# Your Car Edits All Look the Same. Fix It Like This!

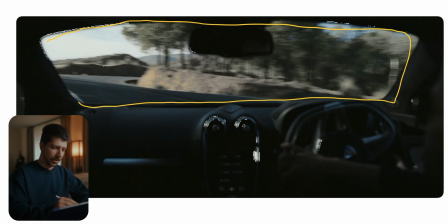Here's the driving scene where they mounted the camera on the ceiling, and as you can see, we frame for the view.
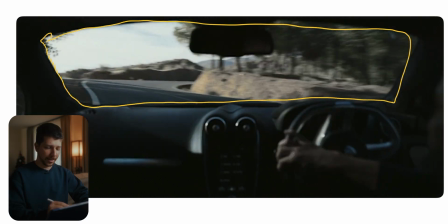What I want to tell you with it, always expose for outdoor.
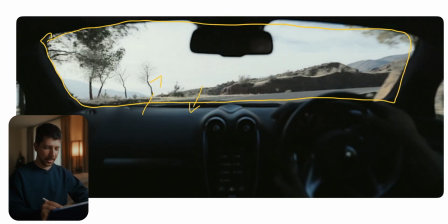When you want to show outdoor, don't try to do a mix of, okay, the exposure in the car has to be right and the exposure outside has to be right.
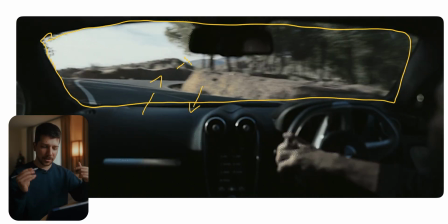You have to compromise on one thing, and it looks most of the time more cinematic just exposed for the outside.
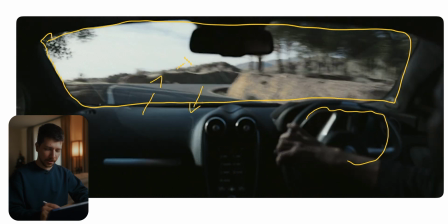It really is enough that we see a little bit of texture from everything from the inside, because it's not important for that shot.
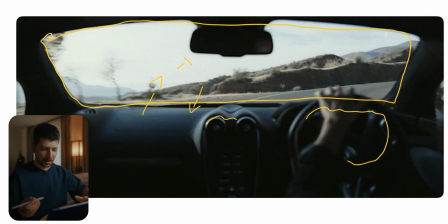You want to recreate, okay, how is it to drive the car? What do we see? How is the handling?
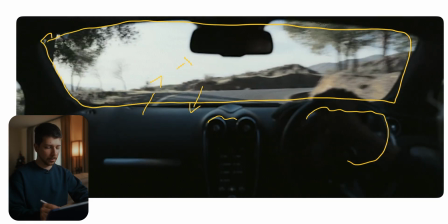This is what you show with this shot. Not every shot has to be a product shot where you see every single detail.
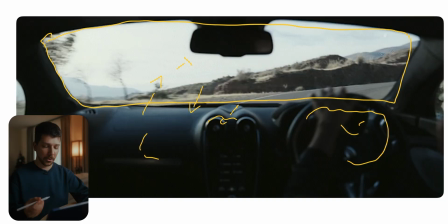This is a really important aspect when you're doing a commercial like this. This is another scene from this commercial.
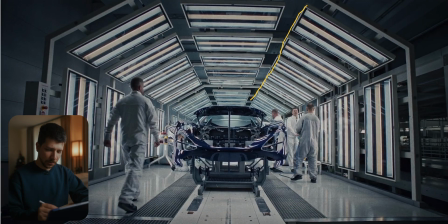As you can see, this is a really abstract one. We have this huge light construction that gives us visual interest, and also interesting that they always done a cold, warm, cold, warm, cold, warm, cold, warm look. Most of the time people will just go with one color, but I did it here for a little bit of color contrast, and we have this nice leading lines.
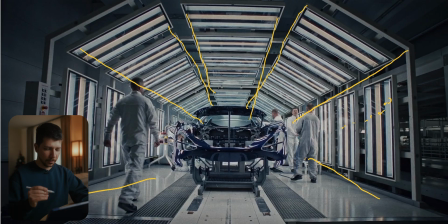The whole construction drives our eyes in the direction of the car, and this is something you always have to look for.
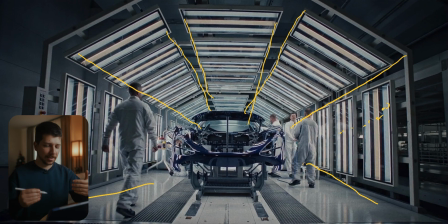In car commercials, you really have to look for the nice moving lines that everything makes feel faster, because in combination with this wide angle lens, we really get to focus and beam into the sand wheel. It gives us a feeling from speed, even though nothing is happening, just this workers working on the car.
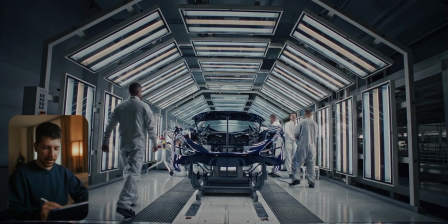And like I said, often more practical are always better. This scene only works because we have this extreme amount of practicals. It's an abstract look. When you want to create an image, always think about what is something special, what has never been done before.
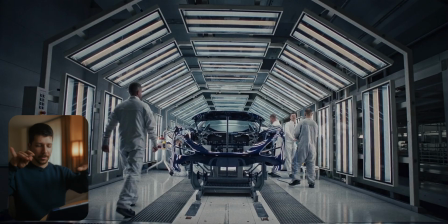And this is something like that. A lot of people have these car scenes where they're in a hall and they have these asteras around the corner. But here they said, fuck it, we do a lot of them. And that's a unique shot that you will remember.
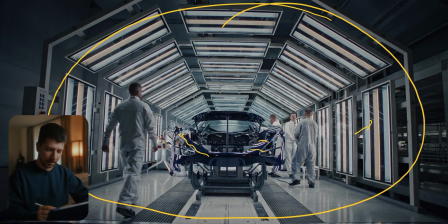Also, these kinds of long light really embrace the form from the car. You can see from the curvature of the lines really what the car is designed.
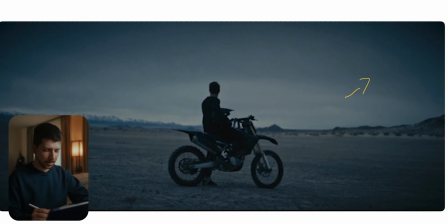Here's another example from a silhouette. We are here on blue hour, and a lot of people would probably now light this person. It's this big open area. Every light in your arsenal you would put here would be really look lit. Sometimes just the sky and everything, how the scene naturally is enough.
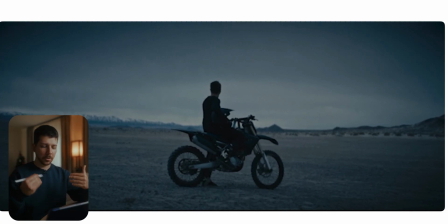It's the look here. When your normal footage would probably look a bit boring, but what did they done? They embrace the dark blue and also used a more coolish color temperature, but make the color more dense and less saturated.
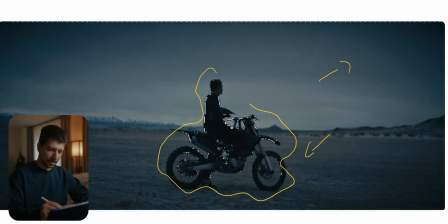We still get this nice cinematic look. Silhouettes are cinematic. Like I said before, most of the time the concept of something being there is still enough. You know this is a motorcycle, you see the form from it, and that's okay. Also, it underlines the mood of the scenery, this dark feeling.
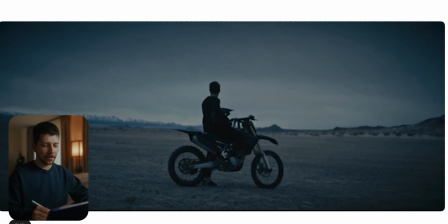We're in this dark, empty space alone, and when you put the light of him, the whole emotion of the situation would change. It look more like hero or aliens are coming to be a little more extreme, but it's not what the shot about to say to the audience. So always think about it, what mood and message I want to transport to the audience. And here it's just this isolated, dark feeling.
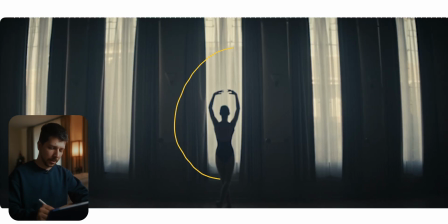And look, what do we have here? Another silhouette shot. So why doesn't we have a light on her?
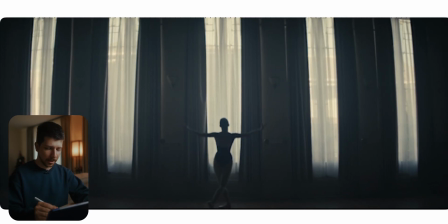Because it doesn't matter. We want to tell the story of, okay, she's in the scenery, she's dancing. So we expose for the windows. To get this dark look, you always have to expose for the windows that is not clipping, and put on the other side of the wall big neck,
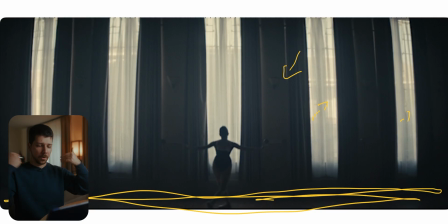because the light is still bouncing from the wall back onto her actor, and that's not what we want.
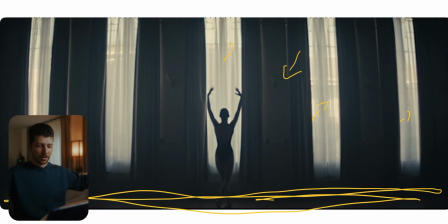So we just expose for here, black out the whole other wall, so they get this nice silhouette. There are also some shots where camera is panning with an anamorphic lens, so we get this nice lens streak.
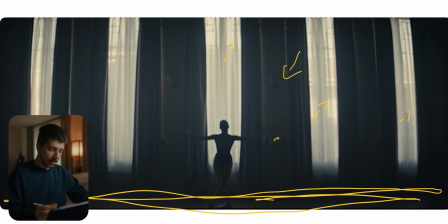But if enough, we didn't use one light at all. There was the possibility, as you can see, turn on these practicals.
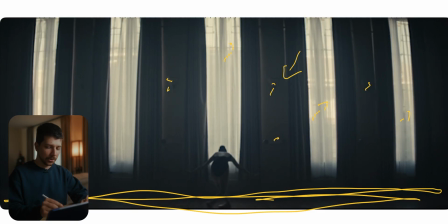And a lot of people would do that to put this nice warm color contrast. But because this shot is matching this shot, the practicals would distract the color palette.
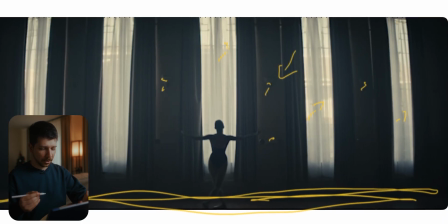So we don't do it. We stay at this dark bluish color with high contrast and this nice silhouette.
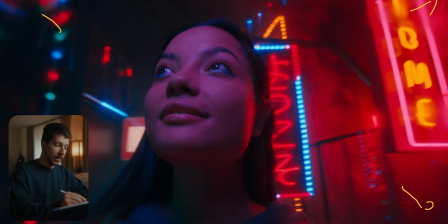In this shot, we have a technique that is used a lot, and that is a really wide angle lens mounted to a person and really close. We can also put lens with a huge aperture in there, like maybe 40mm 1.8,
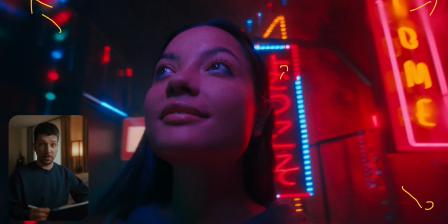maybe 18mm 1.8 is also enough, but a lot of people also do 10mm shots, but the background wouldn't be get as blurry. But you can make it more extreme if you put in DaVinci a mask doing an edge blur, so that the lines go a bit smudgy and it looks more dreamy.
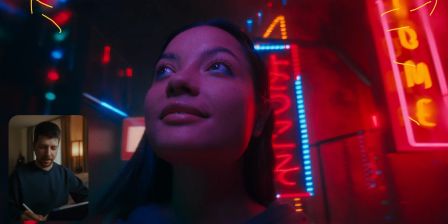When you do a shot like this, something have to be around them. You cannot really light them.
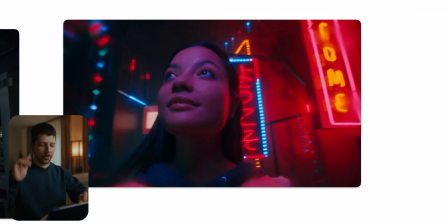Here is this one guy probably with 1 or 2 asteras following her, so you get this nice pinkish touch on her skin.
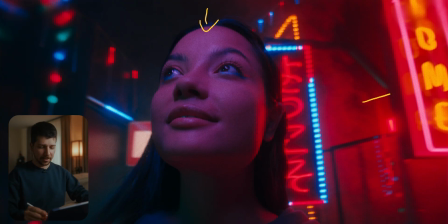But you see so much that when not everything is something interesting, the shot really feels dead. Even more at night, because you have this black sky of nothing, and these shots tend to be a little bit low angle. It will look really bad. So try, when you know, okay, I'm going to do a shot like this,
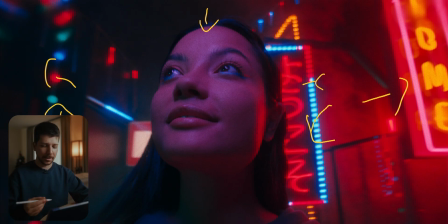try to be in an area where you have a lot of interesting practicals or houses that make the shot interesting. Okay, if you enjoyed this video, I really would appreciate a subscription from you. Here's a video every day. So my name is Marc Banyuli, and we'll see you next time.